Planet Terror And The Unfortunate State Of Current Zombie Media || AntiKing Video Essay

In these ways, it truly exemplifies all of the things that made the classic so great,
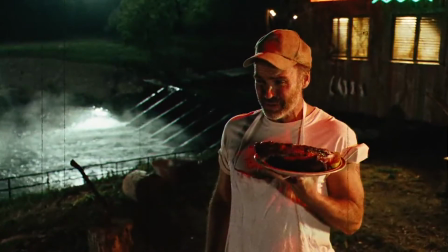[8:28]
and because it's done as an homage to cheap exploitation films, It at times even kind of looks like them.
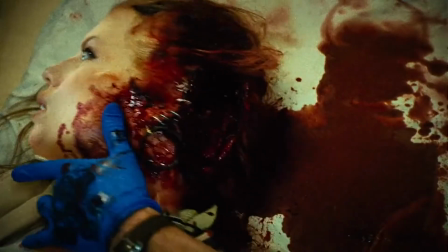[8:33]
One of Planet Terror's strengths is its undying commitment to practical gore effects, much like Dawn of the Dead. It shares a more obvious connection as well as the man who oversaw the makeup effects in Dawn, Tom Savini, plays a cop who gets his fingy bitten off. The man in charge of those effects for Planet Terror, Gregory Nicotera, does an outstanding job in this film.
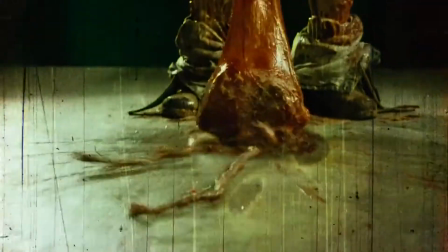[8:52]
He draws inspiration from some classic body horrors as well as some classic monster movies to create some truly unsettling practical effects.
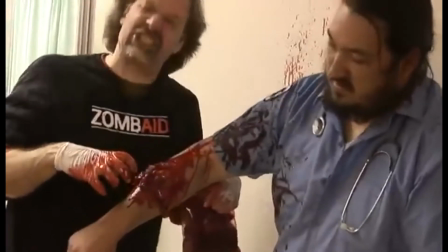[9:00]
Hearing him talk about him and director Robert Rodriguez just kind of bouncing ideas for sight gags off of each other and doing them must have been a dream environment, too. Planet Terror nails that, too, its atmosphere. The tone throughout the movie is somehow effortlessly comedic and apocalyptic. It's reminiscent of the classic zombie movies in its unashamed embrace of messy fun. Gunshot wounds exploding long strings of blood with every single shot.
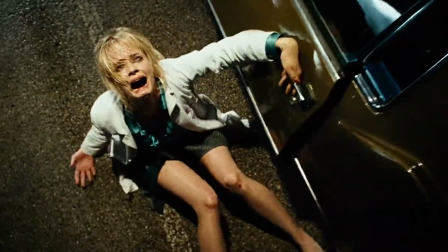[9:21]
The indulgent practical effects done for the melting man. the repulsion felt when Dakota snaps her wrist or that one zombie pops the pustule directly on Doctor's face. It's overindulgent, disgusting, borderline obscene fun, just like in the 70s and 80s. Furthermore, zombie movies are at their best when the world they exist in is immersive.
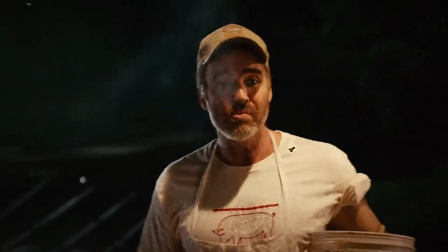[9:40]
Another part of what makes zombie movies so terrifying is that they don't exist on a different planet or in an alternate universe or something.
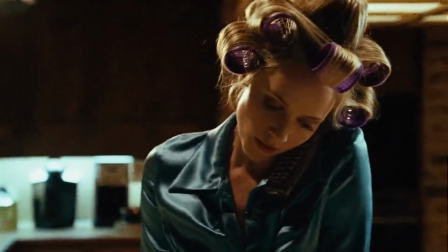[9:47]
They exist on this very planet. If the world's ending, it should feel like it.
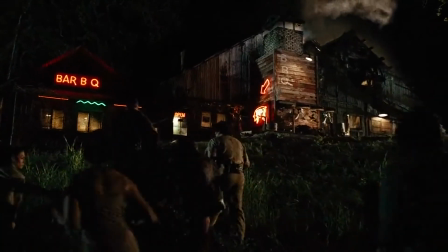[9:51]
Having familiar locations like a hospital and a locally owned barbecue joint makes it feel more like a town we've been to or maybe even a town we currently live in.
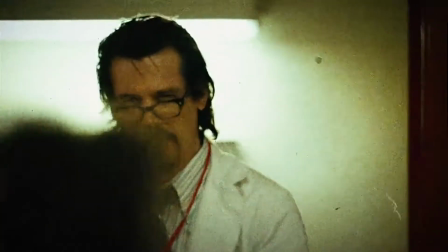[10:00]
Having those places not functioning and possibly swarming with zombies adds to that immersion. Rodriguez also did an outstanding job writing badass lead characters.
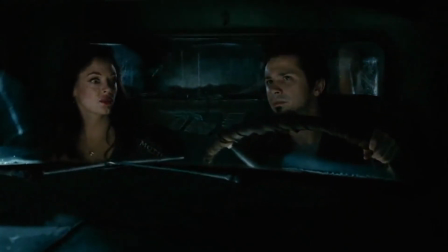[10:09]
Ray and Cherry are absolutely sensational.
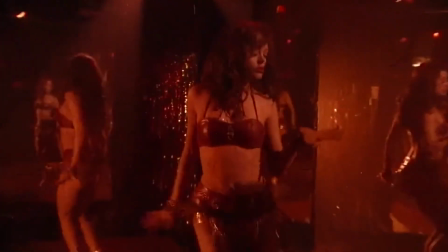[10:12]
Cherry is a down-on-her-luck go-go dancer and aspiring comedian who in a turn of bad luck has her leg replaced with a rifle.
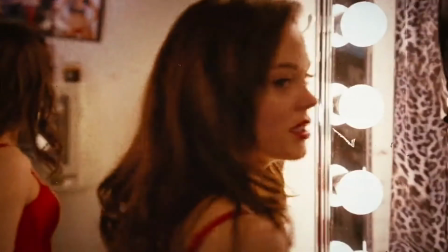[10:18]
Rose McGowan actually improvised several of the most memorable parts of her character, including the useless talent bit that became such an iconic piece of this movie.
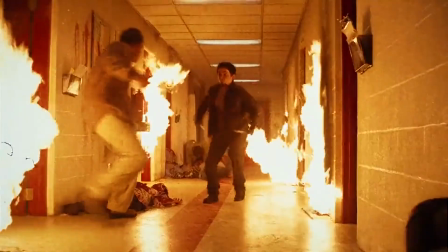[10:27]
Meanwhile, Ray has some kind of undisclosed violent past, and he's an absolute sharpshooter who saves everyone's life on at least one occasion. The last point I wanted to make was its social commentary. All good zombie films need a good social commentary.
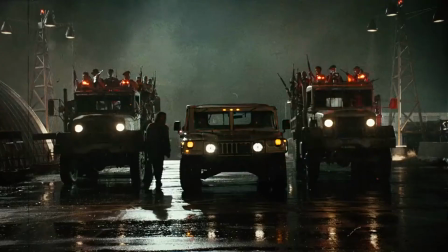[10:38]
As I mentioned earlier, Planet Terror, in my opinion, has a subtle message about the dangers of trusting those in power or with a little bit of authority, time and time again were shown examples of people abusing that authority. Dr. Block abuses his authority over his nurse, and strangely wife, Dakota by attempting to kidnap her when he finds out she's been cheating.
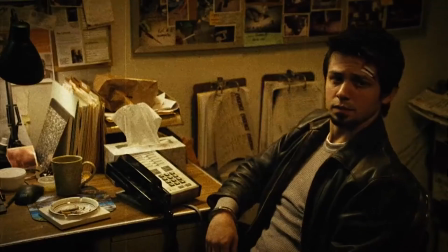[10:56]
The police officers wanted to keep Ray restrained without a weapon, which would have almost certainly resulted in the death of every single character.
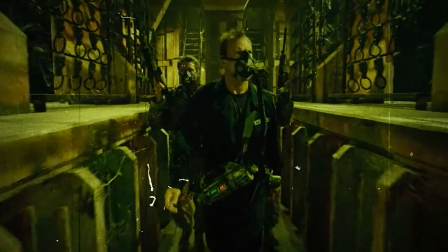[11:03]
Even in the end, when they seemingly make their way to the safe haven offered by the military, it turns out they were behind the entire thing and had been overrun with the infection themselves. This general mistrust of those with authority, and particularly militaristic forces, makes sense as part of a film written and released during the middle of the Iraq war, and they really brought that to life without playing it too heavy-handedly. And this speaks to the point I wanted to make with this video. The zombie genre and subculture has been commodified in the most boring and trite ways, and it's felt in every soulless Zombieland ripoff and every over-convoluted Walking Dead episode. The genre at its best is used as a backdrop to tell a story not entirely related to the undead. Think Dawn's take on consumerism, Knight's take on race relations. These are products of their times, and that made them feel more alive. Ironic for a movie about the undead. For zombie movies to recapture the glory they once so clearly had, they need to have something to say again. Oh, and stop making them lift cars and run and shit. That doesn't make any sense. Anyways, thank you guys for watching this. I put a ton of research into it. Next Wednesday, I will be doing yet another whore you probably slept on with a criminally underrated 80s slasher, Intruder. Please don't forget to like and subscribe if you haven't already. I've got a ton more of these deep dives planned, so man, I hope this goes well.
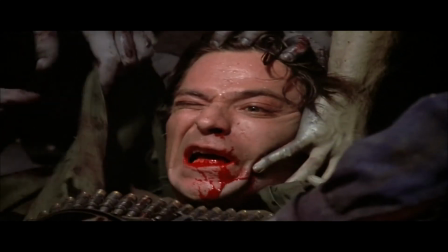[12:18]
Anyways, until next time, stay safe and...
So hard on!